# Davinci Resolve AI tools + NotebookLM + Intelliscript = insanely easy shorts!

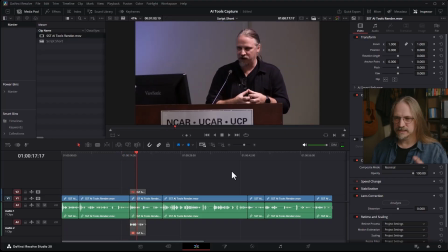247s
Okay, so I can already tell this has the classic Intelliscript. It hasn't really put the cuts in the right places. It's close enough though. So I'm going to use a D key here to enable this second take and hear what it has to say.
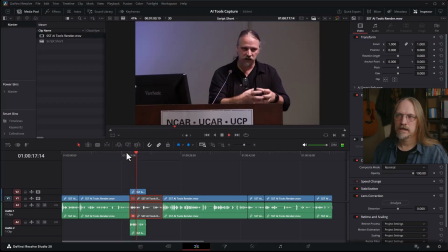265s Community has. There is a community knowledge of how to throw a party.
Okay, that actually is probably important. We'll go back to the other one.
That community knows how to survive without a house, without electricity, without running water. That's built into the Sunday party endeavor.
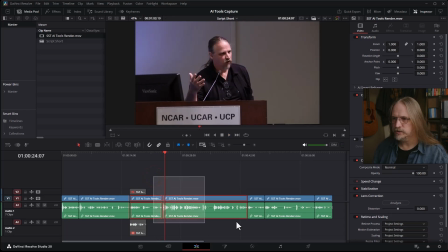281s
The cuts aren't correct, but what I'm going to do is grab all of this, make room for the second cut, secondary cut, move that down into the main timeline and enable it. So now we have a little bit more cohesive of a message.
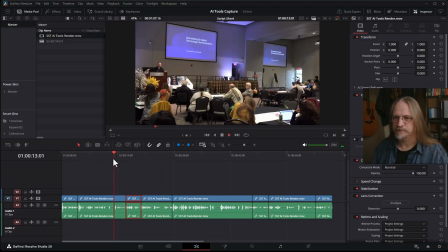294s
We're past 60 seconds though, so we're going to have to cut something out. as the other skills that a community has.
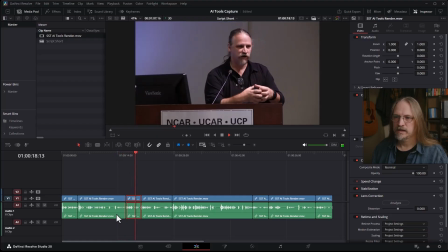300s There is a community knowledge of how to throw a party. That community knows.
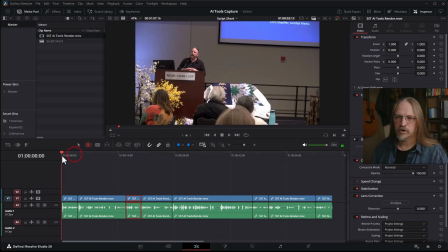304s
Okay, I'm just gonna put this in trim mode, and trim mode lets me very easily move around the cuts.
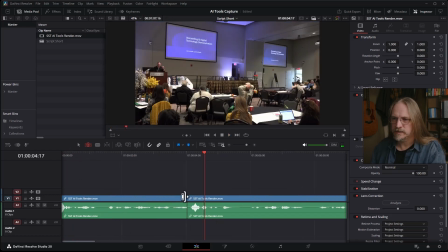312s Your story wrong. What I would like.
So wrong gets cut off there, so I'm gonna zoom in, grab this side, and just spread it out. You see how when I'm in trim mode, it will move everything else. If I'm accidentally in regular mode, it'll cover up the next one.
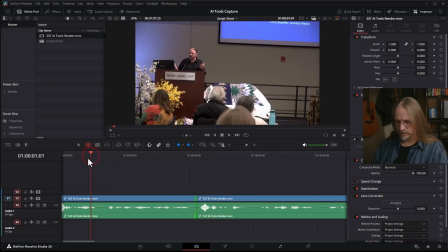328s
But I don't want to do that. So I'm going to leave this in trim mode for a bit.
That I could have made a career out of telling your story wrong.
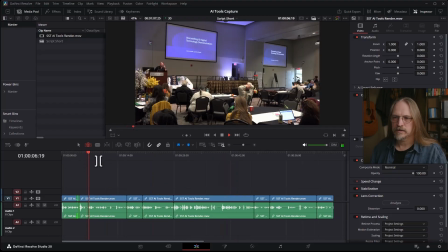334s What I would like to propose is that video.
We'll check the next one here.
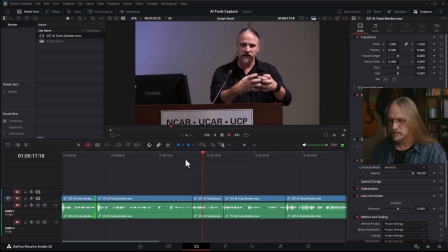339s That a community has. There is a community knowledge of how to throw a party.
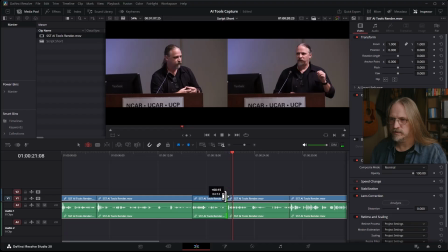345s That community.
That's too quick, so we're going to give that a little bit of room too.
A party.
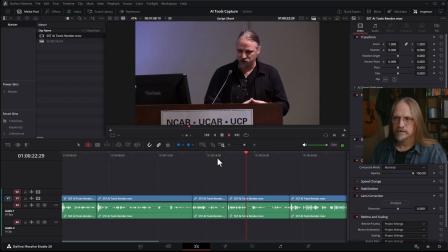349s That community knows how to survive without a house, without electricity, without running water. That's built into the Sunday party. Endeavor.
Okay, party gets cut off, so we'll cut that out.
Endeavor, video making, is suggested as a community
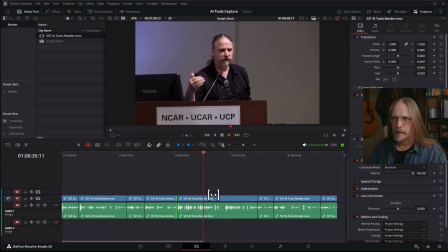365s resource or something that should become as much a tradition as any other part of the community.
I like that, but endeavor seems out of place. I'm going to try cutting that out.
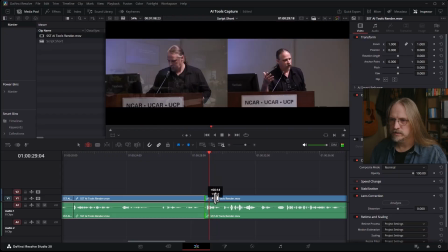376s Endeavor, video. Endeavor.
Right?
A Sunday party.
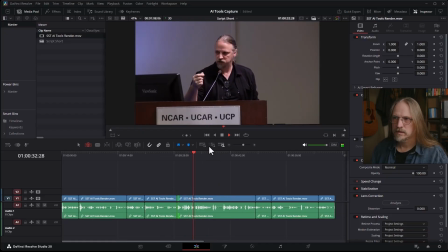381s Video making is suggested as a community resource or something that should become as much a tradition as any other part of the community.
All right, we're going to cut it there. I know the next part here is about Indigenous people taking any tool that works, regardless of tradition, unless it conflicts with their tradition.
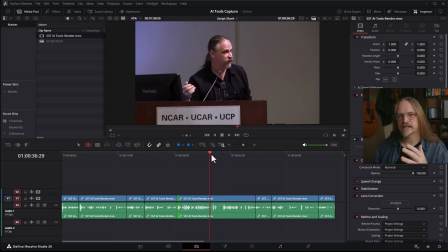399s But look at Indigenous communities around the world.
I don't think that's necessary for the audience that might be seeing this as a short. It was necessary for the audience live as a group of Indigenous scientists.
The tradition as any other part of the community.
All right, we'll go ahead and cut that. I think I got the breath in there. I'm going to take that out.
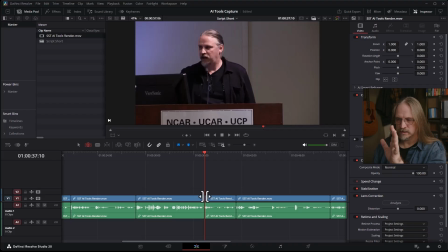415s
Then, since we're in trim, then I'm going to just delete the rest of that. I hit the delete key so it ripple deletes and takes up the space.
Video making is suggesting the other part of the community. Everybody has one of these days. This is where we can start. So we can start with the phone.
But with this shot, the phone's out of frame.
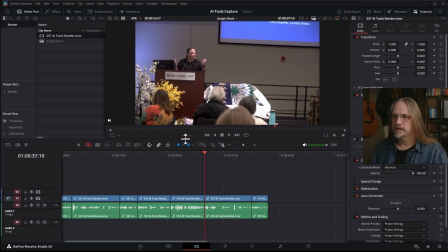434s
So I'm just going to get rid of that.
Part of the community. So if your community is telling your own story, then you have control over the messaging. That is the power of video storytelling as it is now.
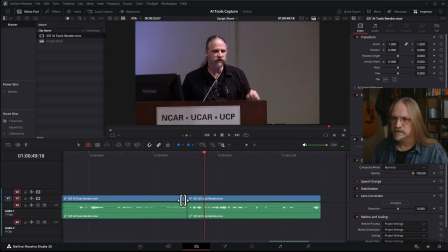449s The good work that...
Okay, now gets cut off a little bit. And we're going to go ahead and stretch that out a tad.
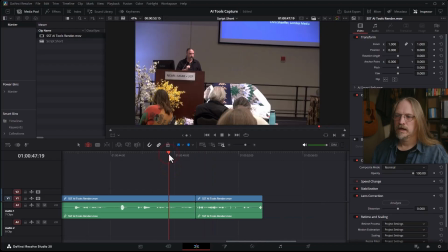455s
We have plenty of room now. And then this ending, as I recall, is a little, it's brief. It's not the right cut.
Telling as it is now. The good work that we do. Otherwise, it's all bad news.
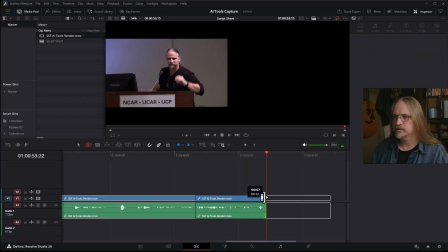465s Thanks, you guys. Aloha.
Okay, aloha gets cut off, so we're going to stretch that out before it gets to the crowd shot.
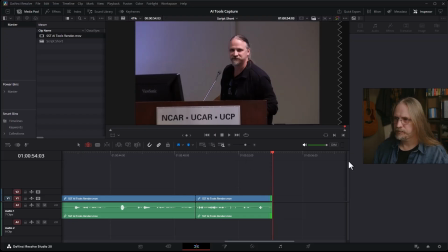473s
And then I'm going to back this up. Let's see. We have several seconds. Because if you listen to the clip here. The good work that we do.
Otherwise. The good work that we do.
It just comes out of nowhere. Let's see what's before that. Let's see if there's any more context.
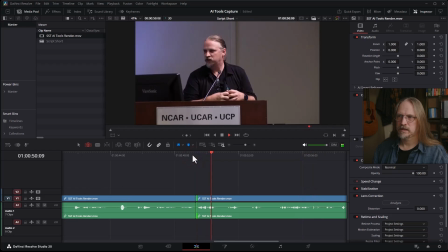490s
Let's see how that is. We need to make sure that people know what's happening.